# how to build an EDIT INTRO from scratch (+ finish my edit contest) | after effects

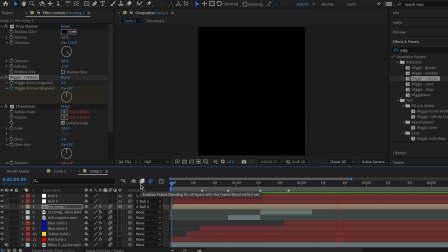All right, guys, how are we liking our intro so far? It's honestly feeling like a full-fledged edit.
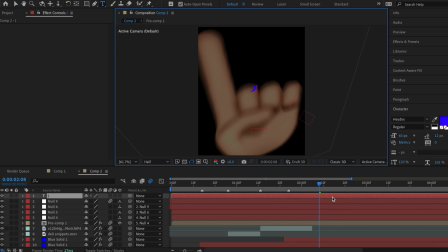All right, now we're gonna get into the text. Like I said earlier, I'm gonna do 3 text box. The first one is just gonna say J's, and I'm gonna put that in red. Let's scale it forward so we can see it more, because we're gonna add some effects. But first, let's just recenter the anchor point to the center. So first text effect that I always add is bevel alpha.
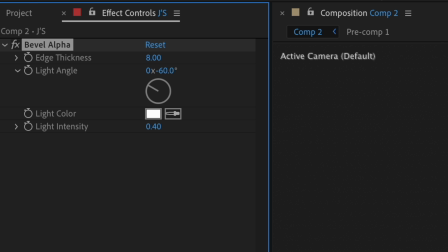I changed the edge thickness to around 8, and it gives this really cool effect.
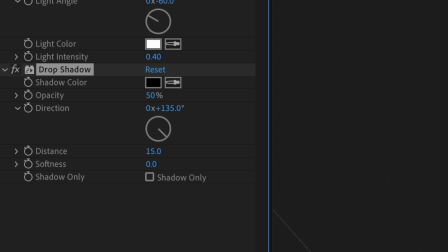Next, I'm gonna add some drop shadow, make the distance around 15, and I usually don't mess around with the softness for text.
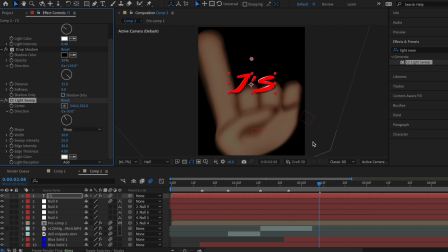Very important effect is CC light sweep. This is what gives it a cool glare. First, I keyframe the center towards the edge.
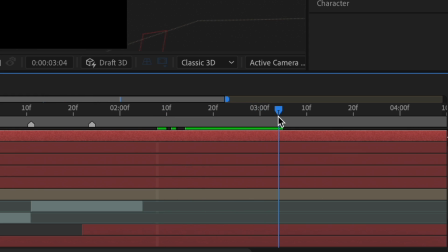Then I drag it forward a significant amount and bring the center to the other side.
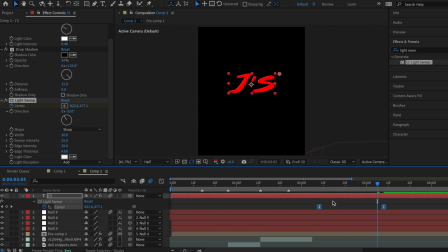And you can mess around with these keyframes later depending on how long your text lasts with the beats.
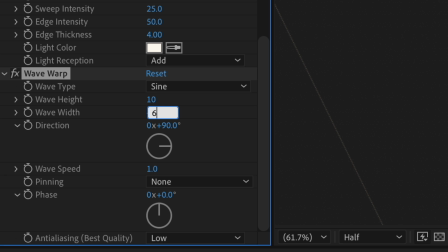Another effect that's really cool for text is wave warp. Change the wave width to 600, and I like to change the direction to like 45.
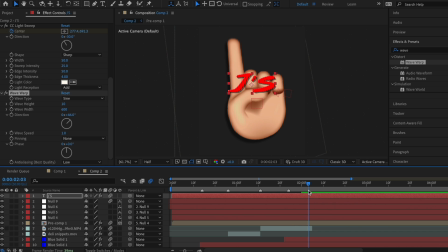So this is what that's looking like. So now for my audio, I know I want to use a bounce text effect, which kind of like makes the text bounce and pop in. So toggle down to text, click on animate, and first go to scale and set that to 0.
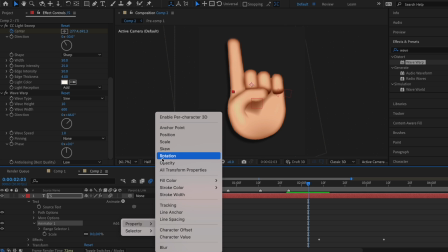Then go to add property and click on rotation, then change that to +90.
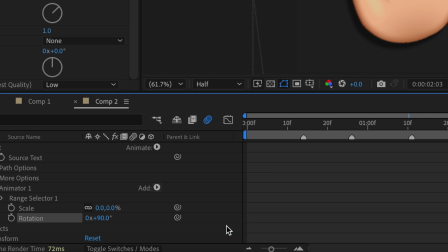Now we're gonna go to add selector, then click on expression, caret down on expression selector, and then caret down on amount.
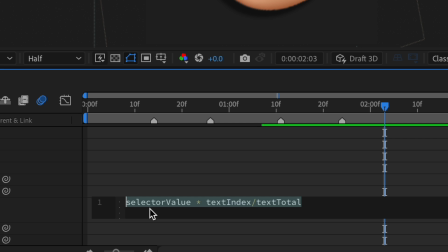Then we're gonna replace this expression with one that I will provide in the description. It should look something like this. So I'm gonna copy this, erase what's here and paste that, and then just click away. It looks like this, very nice.
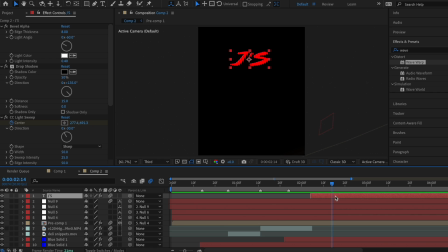All right, now I need a mechanism for this text to fade away because I want the first 2 words to fade away as the word fly comes in because it's gonna be like the main attraction.
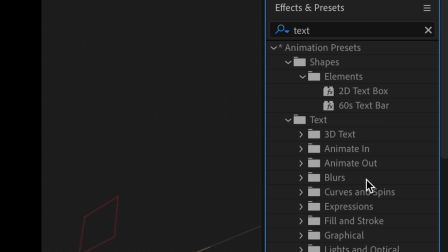So if you look up text in effects and presets, there's a category called blurs, and it offers some like really cool fade out effects.
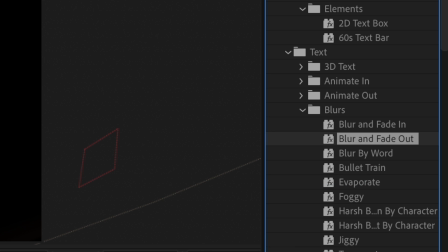So I'm gonna use blur and fade out. That looks like this.
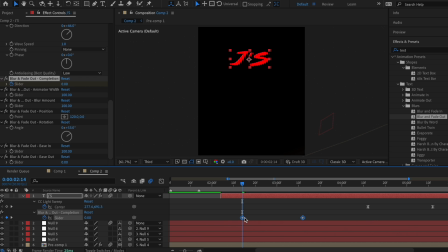Obviously, it's really slow now, so I'm just gonna bring the keyframes closer together, and I'm gonna time them properly so that they fade out like right on beat. All right, my beat is right here, and I think I'm gonna add a mid-graph for this text effect. I don't usually do this, but I'm gonna make it very like subtle.
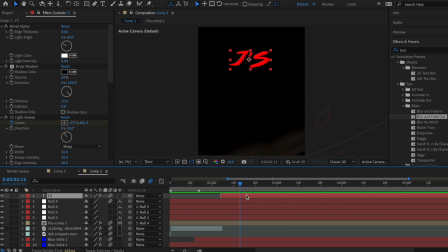All right, the great part about already having this text box is that I can just duplicate it and then use it for the next lyric, which is so. So I'm gonna duplicate that and drag it down. Then I'm just gonna change the words to so. I'm also gonna change the font just for the middle word for some like cool mismatch. Right now I'm using a font called Haydex.
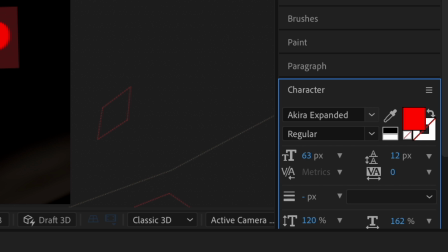I'm gonna change this to Akira Expanded. Then I'm gonna change the color to yellow.
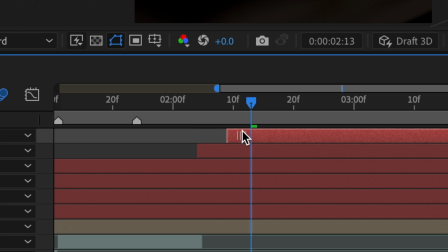And all I have to do is shift it a little bit right on my timeline so that it pops up when the word appears in the song.
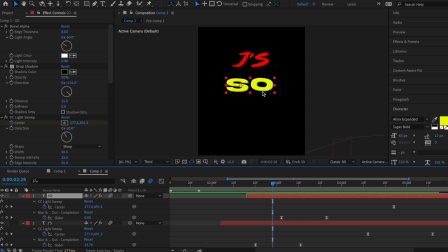I'm also gonna retime the blur out keyframes on the second text layer, the so, because I want these two text boxes to fade out at the same time.
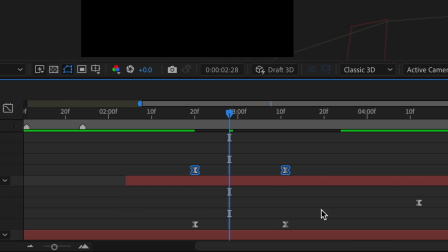So I just shifted it and realigned it with these keyframes. So I'm gonna duplicate the J's again and bring that to the top.
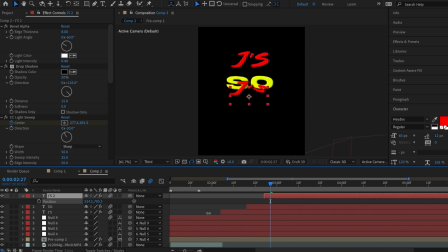And this is gonna be the word fly. And I duplicated J's because I want it to go back to the Haydex font. Again, just so there's like mismatch in the middle. I'm gonna replace the words. I'm gonna change the color to blue. And I'm gonna position it even further down because now I'm gonna add the angel wings.
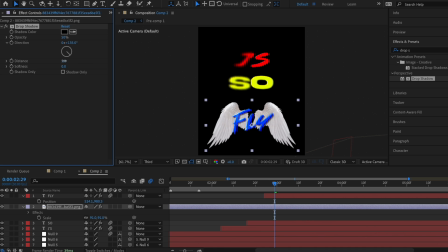I'm going to position them under the text and also add a drop shadow. I'm actually just gonna scale distort it on beat.
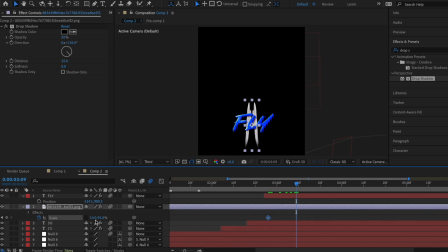So I'm gonna have it start really squished out. And then when fly pops up, I'm gonna bring this first scale value back to its original one, which is 91. I'm gonna easy ease and do a mid graph right on the beat.
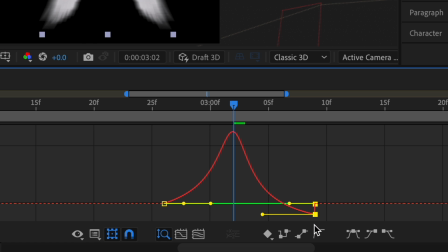And on the second part of the graph, I'm also gonna do some undershoot so that it kind of gives like a squishy, bouncy effect.
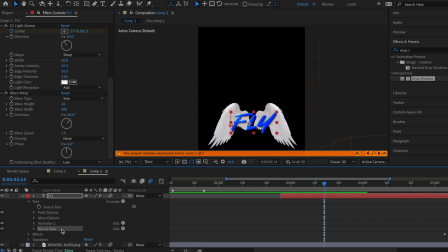And then of course, I'm gonna opacity fade these in. On the fly text box, I'm also gonna remove the blur and fade because we want it to last longer than the other words. All right, so this is what we're working with right now.
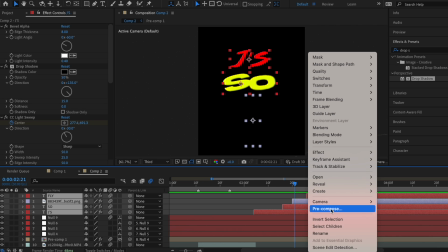And now I'm gonna pre-compose all the text and the angel wings together because we're gonna add some mid-graph panning.
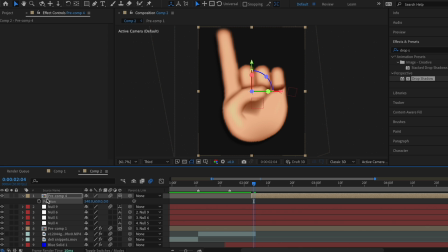So first, I'm going to enable 3D on this pre-comp. Then I'm gonna add position keyframes for the first zoom in, which is gonna be on the word J's.